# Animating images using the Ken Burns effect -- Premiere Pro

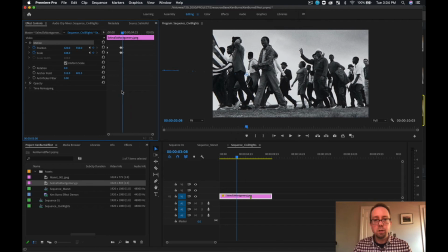[8:17]
So now just moving on. So now we're going to create another sort of slow 3 second pan that's also going to zoom out a little bit, and it's just going to show us a wider glimpse of the scene.
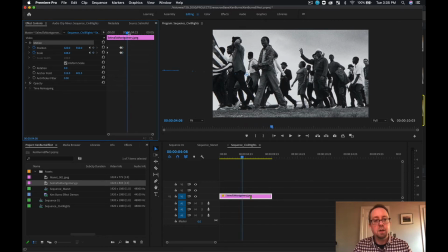[8:30]
So I'm going to move 3 seconds into the timeline to right around 6:08, or 6 seconds and 8 frames, or 6 seconds and 10 frames. That sounds fine. And let's go to that point. Let's go to about 550.
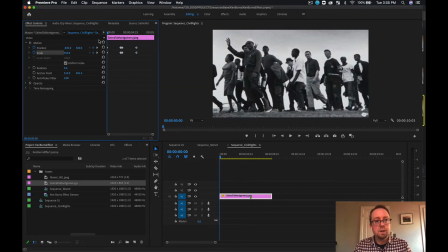[8:51]
And let's see how this feels. See how it continues nice and smoothly in this overarching sort of right to left motion.
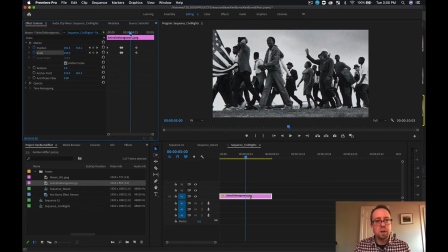[9:02]
I did notice something a little funny right here. If we just play this back one more time. See how it sort of elevates a little bit? There are some sort of automatic controls that are sometimes applied, and they have to do with how the motion path is is calculated on the part of Premiere.
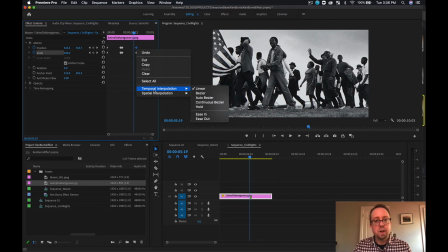[9:22]
I'm trying to keep this as linear as possible without any Beziers or anything like that, so I'm just going to make sure all of my keyframes are set to linear. Definitely play around with this because it can offer a pretty cool effect.
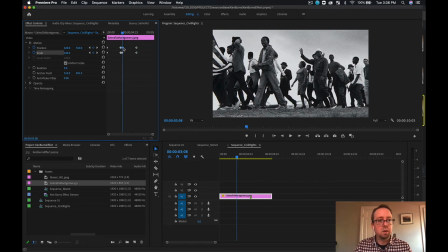[9:35]
The Bezier spatial interpolation is really pretty awesome. Linear, it's linear.
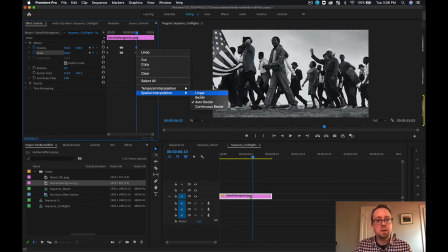[9:52]
Okay, spatial interpretation is auto Bezier, so I'm going to switch that to linear. Hopefully that fixes that. It didn't seem like it fixed it. Interesting.
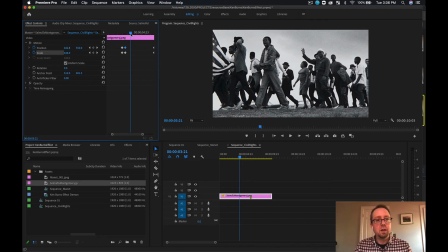[10:10]
Okay, this is at auto Bezier as well. Switch that back to linear. Okay, I think we're good.
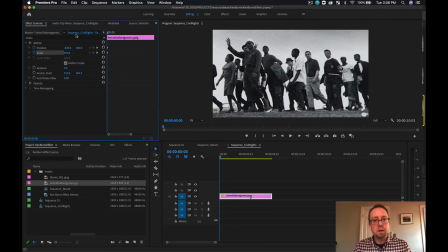[10:18]
So keep an eye out for any jitteriness like that, and then just decide whether that's something you want. If it's not something you want, then you can adjust your spatial interpolation, and then you can affect that. Let's play that and see if that has resolved the issue.
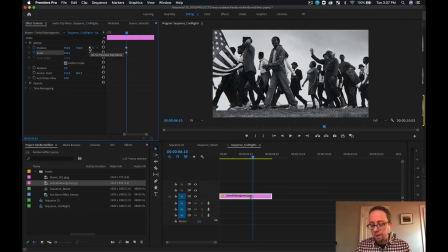[10:39]
Cool. I think we're looking good. Okay. So in this next one, this is going to be a relatively quick animation as well. We're going to do about a half-second animation that's going to zoom out much wider on this wonderful scene,
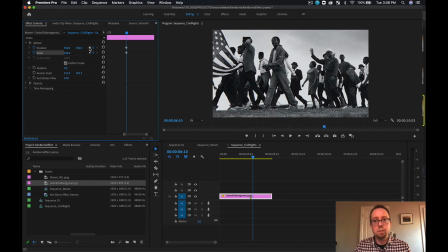[10:56]
and it's going to give a greater glimpse into all the other people that are in this photo. So I'm going to move about 15 frames. How about 705? That seems fine. Let's change this.
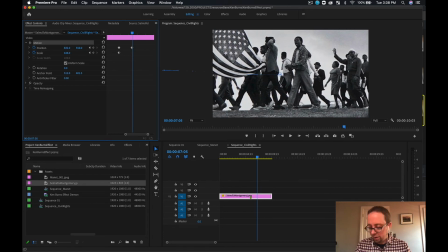[11:13]
So we're continuing this right to left motion, so I'm increasing the X value. So right about there.
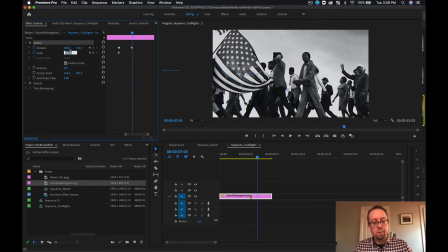[11:31]
And then I'm going to pull back quite a bit on the scale, which will make more sense.
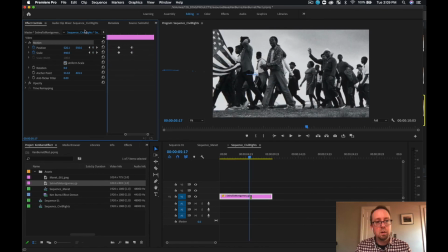[11:38]
And so look at that, that's much better. All right, let's play this back and see how this feels from the beginning.
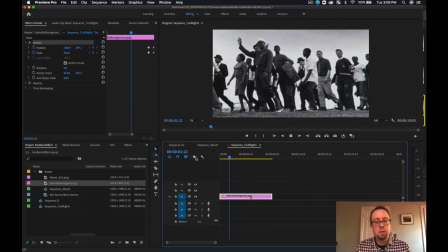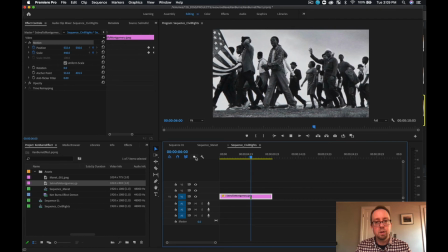[11:49]
Nice, continuous, smooth movement, great.
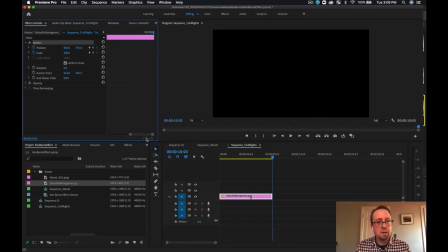[11:53]
Okay, it was decent. I think that this animation just went too slow for me.
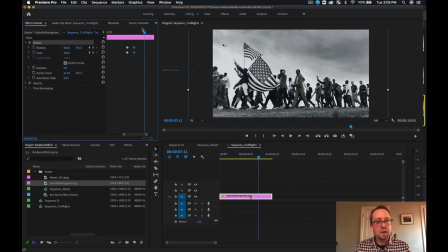[12:02]
Yeah, I want that to happen faster. So I'm just gonna move that, not sure exactly how many frames it is, but let's see how that feels. I actually like that.